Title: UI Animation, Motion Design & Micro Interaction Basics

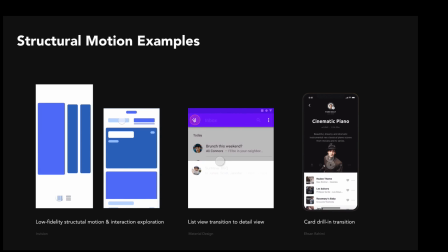(8:23)
Here's an example from Google's material design where we have a list view expanding into a detail view and it's it's all happening very seamlessly
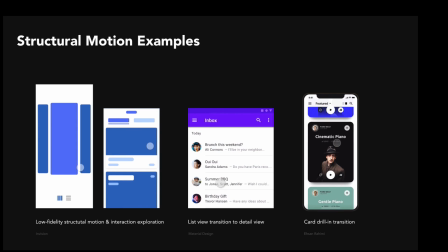(8:32)
right like like we don't even notice really that there's a change in elevation here there's a slight change in the structure of these layers and i think good structural
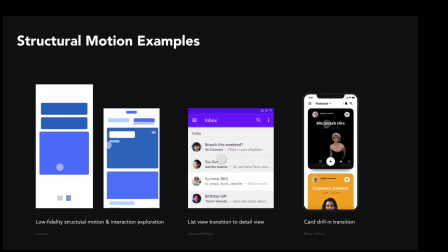(8:40)
design should be very seamless it shouldn't be very jarring it should feel natural and i think this is a really good example and here's a higher fidelity
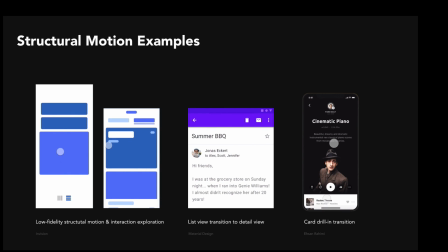(8:47)
example right we have a user drilling down into these detail views of these cards and everything's happening very seamlessly.
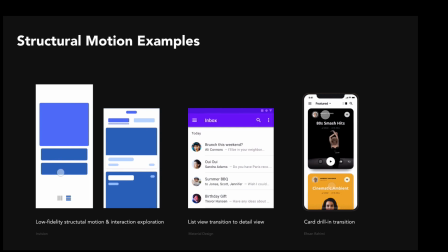(8:56)
You would almost expect this to be the case, right? When you click on this card, you would expect it to sort of fill the viewport, but it's all happening very seamlessly, so I think this is a good example.
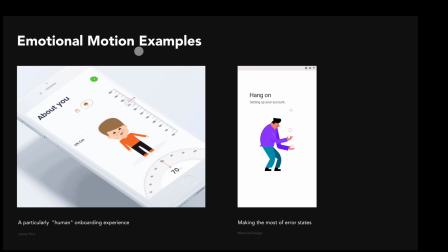(9:05)
Here we have some examples of emotional motion, and here on the left, we have a very human onboarding experience, right? We've all had some sort of onboarding experience when we're signing up for a product or service, and we're being asked to input some information about ourselves.
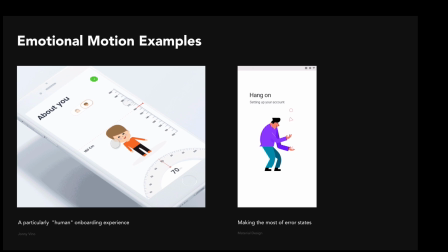(9:17)
Well, this experience is particularly enjoyable because it's not just like form fields asking us to input text right using our thumbs there's some really cool interactions here as well as some some really nice illustrations that just make this feel a little more relatable a little more human and just memorable all together this
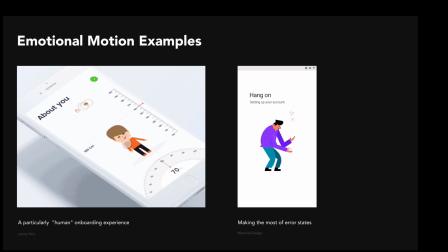(9:33)
is a simple way to you know add some flavor to an otherwise cookie cutter onboarding experience then here on the right we have a character illustration from Google's material design where they're really just making the most of an error state here that's just these little things that tend to add up to create
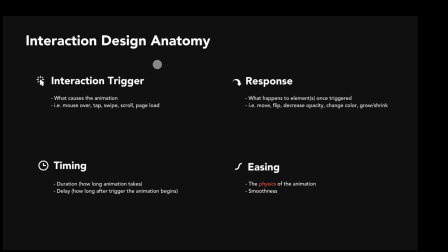(9:51)
a really enjoyable experience now let's talk a bit about the anatomy of an interaction so all interactions will have four main parts they'll have a trigger a response they'll have timing and they'll have easing applied to them the trigger is what actually causes the animation whether that's a mouse over a tap a
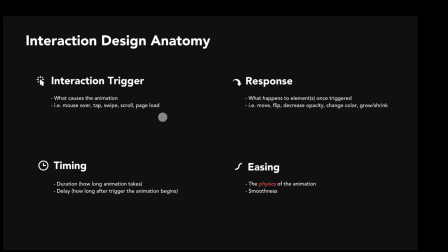(10:09)
swipe a scroll even page load can be an interaction trigger then we have the response which is what actually happens to the element or elements once they're triggered so do they move do they flip to the decrease in opacity change color grow or shrink to name a few then we have the timing
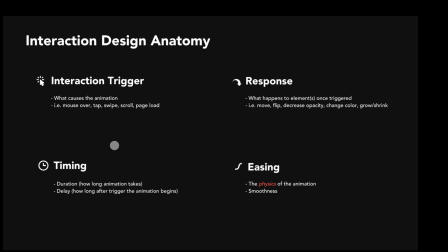(10:25)
which is comprised of two parts we have the duration and the delay the duration is how long the animation takes and then we have the delay which is how long after the trigger the animation will begin then we get an easing which is pretty much the physics of the animation I'm gonna show you some examples of easing but this is more or less the smoothness of animation and we use
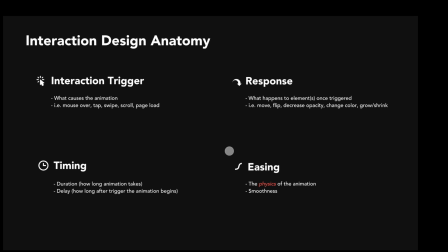(10:45)
easing generally to help our digital products replicate the real world as much as we can.
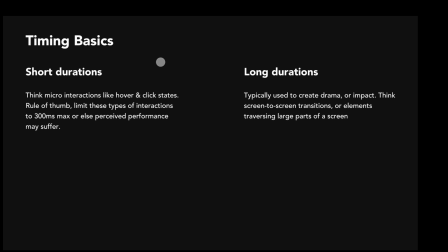(10:50)
So a quick note on timing, these are not hard and fast rules by any means, these are more like guiding principles. So like when in doubt right, if you have something like a micro interaction like a hover or click state of a button or like a radio button selection, you don't want to use very long durations for these right or else your product is going to start feeling very slow and laggy.
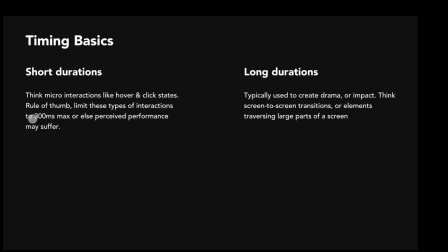(11:07)
You want these things to be very quick and I recommend 300 milliseconds max for these types of interaction or else your perceived performance might suffer. Notice how I said perceived performance because you can sort of use timing to hack your product into feeling faster or more performant and I'll show
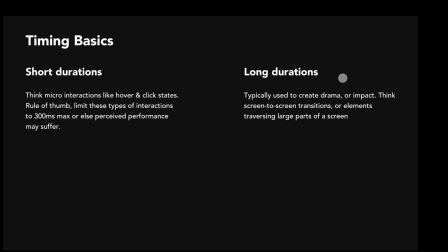(11:23)
you an example of how to do this but on the flip side you want to use longer durations for things that are a little more dramatic in nature like screen to screen transitions or elements that traverse larger parts of the screen. These would be good things to use longer durations on.
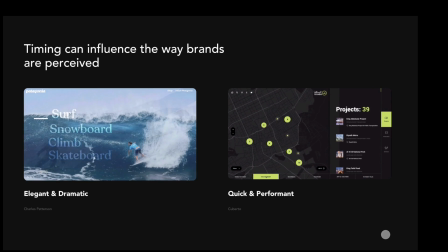(11:37)
So here we have some examples that really illustrate how timing can influence the way your brand is perceived.
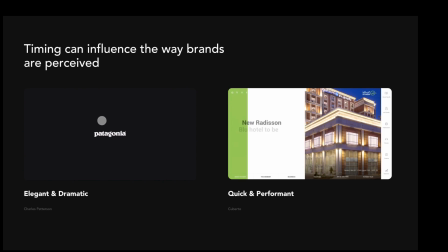(11:42)
Here we have sort of an elegant and dramatic theme. Notice this designer chose to use a bit slower timings, like even on these hover states here, right?
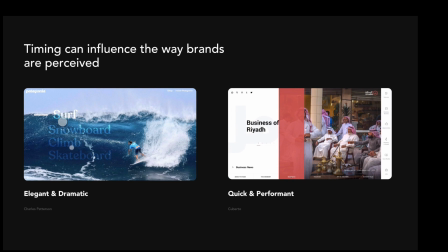(11:51)
Like typically hover states shouldn't take this long, but he's almost using these hover states stylistically to create drama in this design.
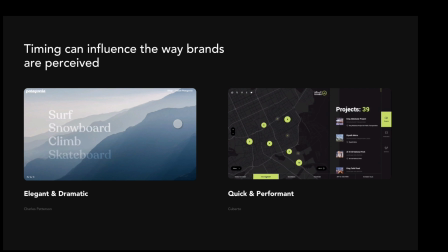(11:57)
Even that like screen wipe there, it wasn't very snappy, but it was very dramatic and elegant, which sort of speaks to this Patagonia brand.
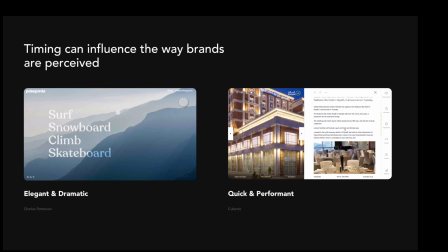(12:05)
They're all about exploring and getting outside and living your life to the max. Like it's very dramatic.
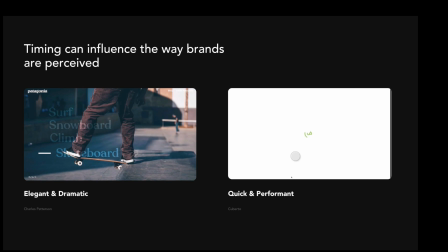(12:11)
Well here on the right we have something that feels very snappy and performant all because the timing is a lot quicker and a lot snappier.
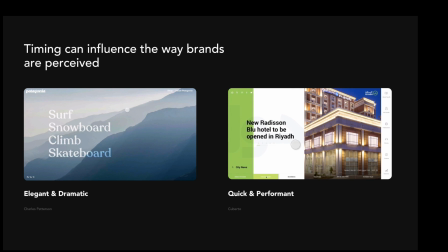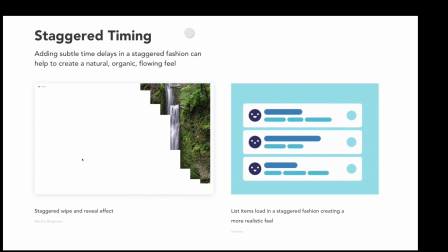(12:24)
Here we have some examples of stagger timing which is essentially adding slight time delays to elements to create this more organic and flowing feel.